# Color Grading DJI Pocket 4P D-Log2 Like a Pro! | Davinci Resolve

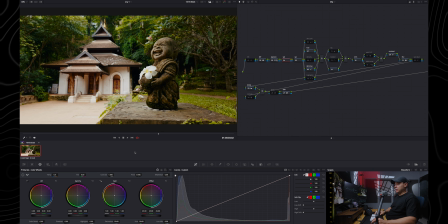So as far as I can see, and it's very hard to see at the moment because I have a giant light in here, but this image is a bit too green and also too warm at the same time. So I am going to subtract a bit of green, just like so, and then I'm going to increase the blue just a little bit at the same time.
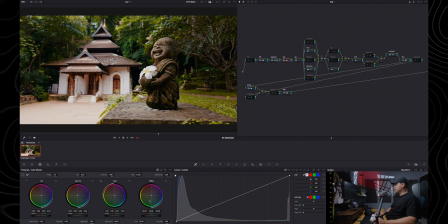Now this looks a bit more neutral to me than before. Here is a before and after, before and after. Hopefully it's right. It's really hard to see with the light in here, but as far as I can tell, it looks a bit cleaner than before. Maybe I can do a slight adjustment with the red color in here as well, just to reduce a bit of red, just like so.
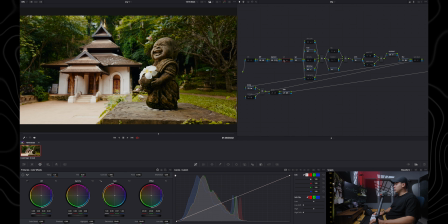Let's see, definitely looks slightly more color accurate. All right, next I am going to adjust the saturation. I'm using the HSV saturation method by basically only using the gain and gamma wheels in here to add or subtract saturation.
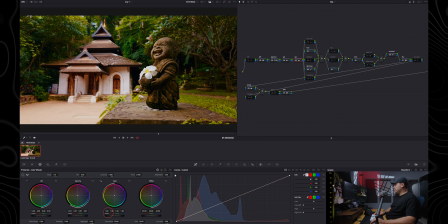Personally, I love applying, increasing the gamma with the saturation here, just because it applies saturation to the least saturated areas, and then with the gain wheel I reduce the saturation just to reduce saturation from the most saturated areas,
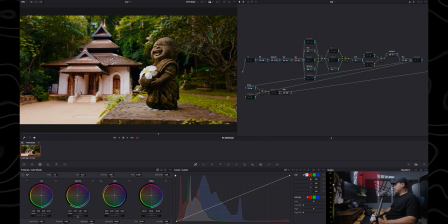just to kind of like balance the image out overall. And again, it's really hard to see what I'm doing because of this big light in front of me, but I think this looks a bit cleaner than before, or maybe it's a bit too much,
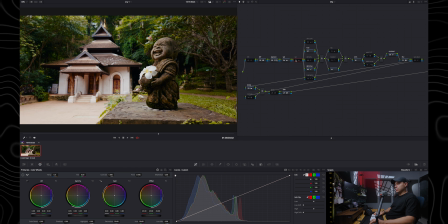something like this. Yeah, this looks definitely a bit cleaner. All right, next in here are all of my secondaries, basically like masks and windows and stuff like that. Skin softness I'm not going to use because I don't have skin tones in here. Hues I am going to adjust soon.
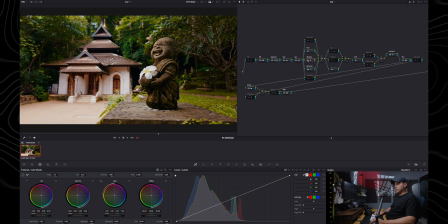First of all, I am going to enable this density node just to add a bit more density to the colors, and I'm just using this color slice tool in here with the density set to 0.05. If you want more density, you can increase this, but I would not go too much with this because it can easily add artifacts to the footage, even though D-Log2 is very strong and flexible. But something like this looks totally fine. Looks a bit more filmic overall, more dense, the colors. Skin hue I am going to disable, I don't need that.
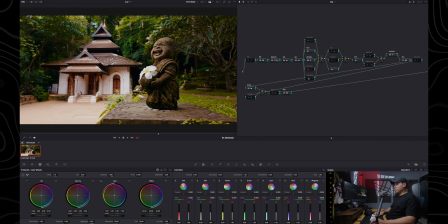And then highlights I am going to enable. This basically, I have this node in here to compress highlights in like skin tones or like super bright areas in the frame.
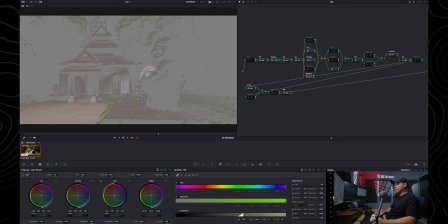So by default it will highlight, as you can see, the brightest parts of your frame. You can adjust everything in here with the luminance slider with the qualifier basically. By default it should work just fine in most cases. We're going to leave it in here roughly.
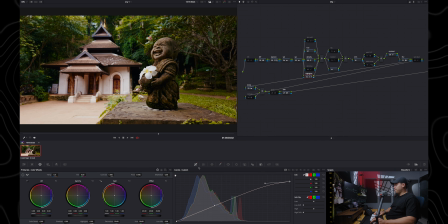And then I like to go to the curves and basically reduce this part, the highlights in here, to compress the highlights and slightly reduce the exposure and the contrast in the highlights basically.
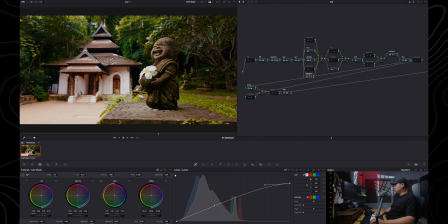I think something like this works fine. And then maybe just to add a bit of a touch, I'm also going to play with the highlights slider in here, just to make the highlights a bit more natural looking at the same time. Maybe like -25. It's going to work fine. Here is a before and after, before and after.
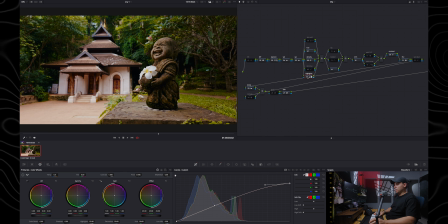As you can see, the image looks more organic overall. But now I think I am way too saturated. Let me see actually the vector scope. Yeah, there's a bit too much saturation. It's going to reduce this a little bit with the gain, just slightly.
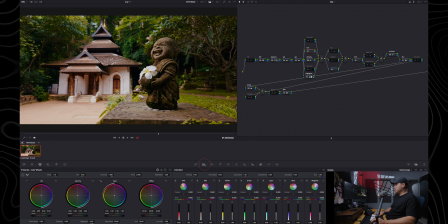And then I'm going to come back to my hue node in here, open the color slice tool, and start playing with all of the colors in the frame. First of all, I'm definitely going to play with the yellows because they are pretty much dominating the scene. I'm going to push the yellows more towards like green, something like that.
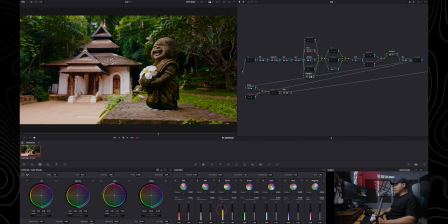And I'm definitely going to add more density just to darken these colors and slightly desaturate these colors at the same time, just to make it a bit more filmic and moody. Something like this.
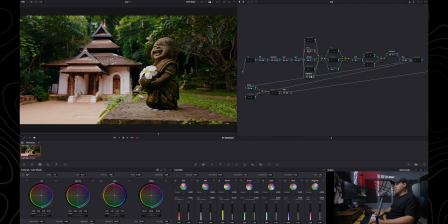And here you can see like a before and after, before and after. Looks a bit more natural to me. Maybe it's a bit too much. I'm gonna bring back some yellows, maybe reduce the density a bit too.
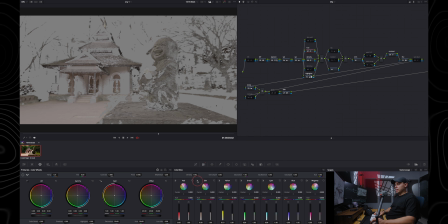And then I'm gonna play with the oranges and like skin tones, if you will,
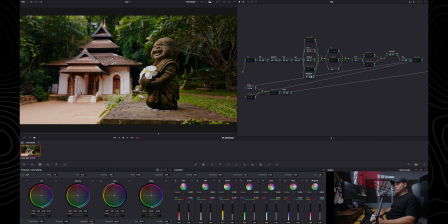just to make the transition from these oranges to these greens a bit more smooth. Let me see what I can do. Yeah, I'm definitely going to desaturate this slightly, increase the density a bit, and maybe push it more towards red.
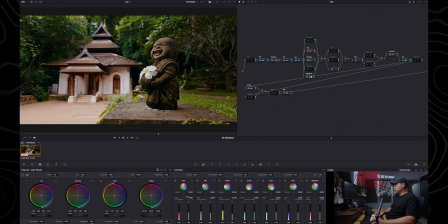Something like that. Let's play also with the reds. I'm gonna leave the saturation as is, and then I'm going to just increase the density a bit and push it more towards red, just like so. So now I feel like the image looks a bit cleaner overall.
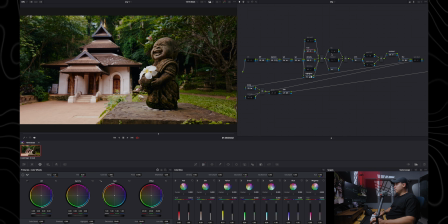Next, in terms of like windows, first of all, I am going to enable this isolator in here. Go to my windows, disable this, and I'm going to use the pen tool.
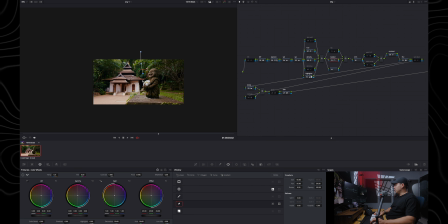I'm going to create a window in here. And then I'm going to increase the softness to about something like this. And I'm going to use this blue line in here, connect with this one.
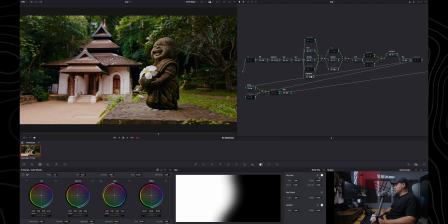And I'm going to click on this node, and I'm going to invert this node basically to target everything outside of my original selection. I'm going to go to this node in here, and I'm going to reduce the exposure a little bit maybe something like so.
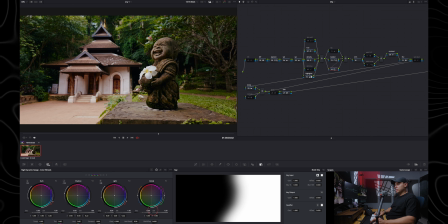And on this node, I'm going to do the opposite, slightly increase the exposure, just to make this guy in here pop a little bit more.
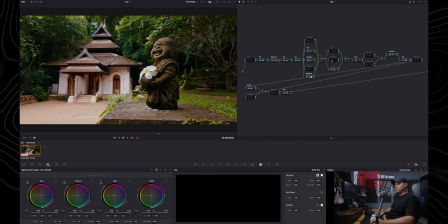Just a little bit. Here's a before and after, before and after. As you can see, it makes a pretty big difference. It's barely noticeable, but it definitely makes a big difference.
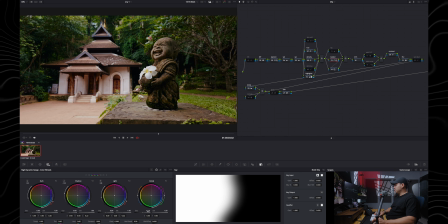Maybe actually, I'm going to bring back some of the exposure in here, just to make it a bit more balanced.
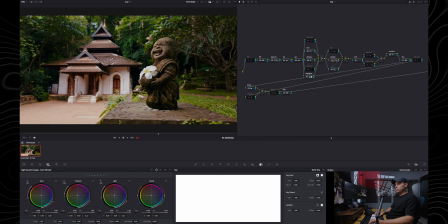Let's see it again. It definitely looks a bit cleaner.
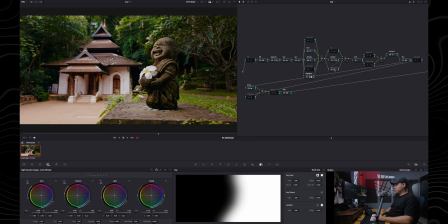Now also maybe I'm going to add another node in here, parallel node with Option P,
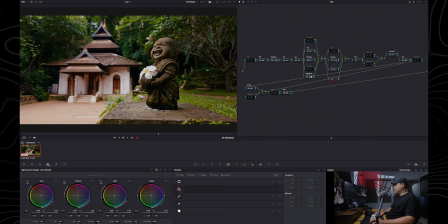and then I'm going to select my windows in here, circle a window, create a window around this guy. Let me just see. It's totally fine while the clip is playing. Looks good to me. And then I'm going to invert the selection to affect everything outside of this dude in here.
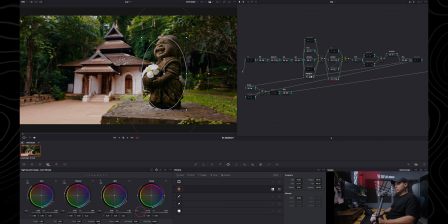And then I am going to reduce the exposure just a little bit. Maybe like minus 0.15. And here is a before and after. Before and after. And if I'm going to select all of these nodes in here, here is a before and after, before and after.
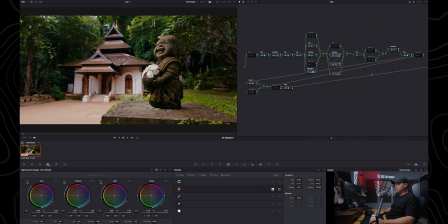Right, next I'm going to add like a split tone color effect, if you will, with this split curve node. In here I'm using the curves. I like to make them bigger to make it a bit easier to see everything. And I am going to separate all of these colors, the luminance, red, green and blue channels basically.
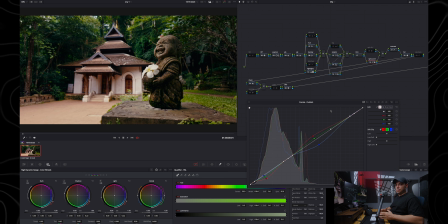And I'm going to try to create like a split tone effect between the shadows and highlights. In this case I'm going to go for like cooler shadows and slightly warmer highlights, which is what this node is going to do by default, by the way. But let me just play around with this, adjust it a bit more. If I can, let me disable the editable splines. I don't need that.
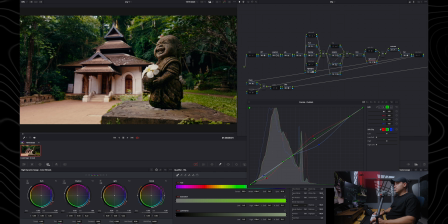Again, it's very hard to see because of this light above me in here, but I'm trying to do my best. And then I think I'm going to subtract some of the warmth in the highlights.
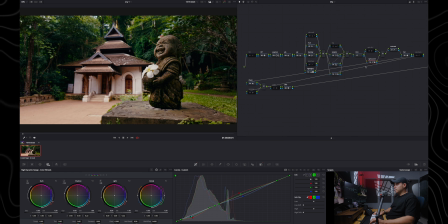Maybe something like so. Here is a before and after. Before and after. As you can see, it definitely adds a bit of a style to the image overall. And then just to finalize, maybe I'm going to use the saturation clean node. In here I just have like a basic, cleaning for the shadows and highlights.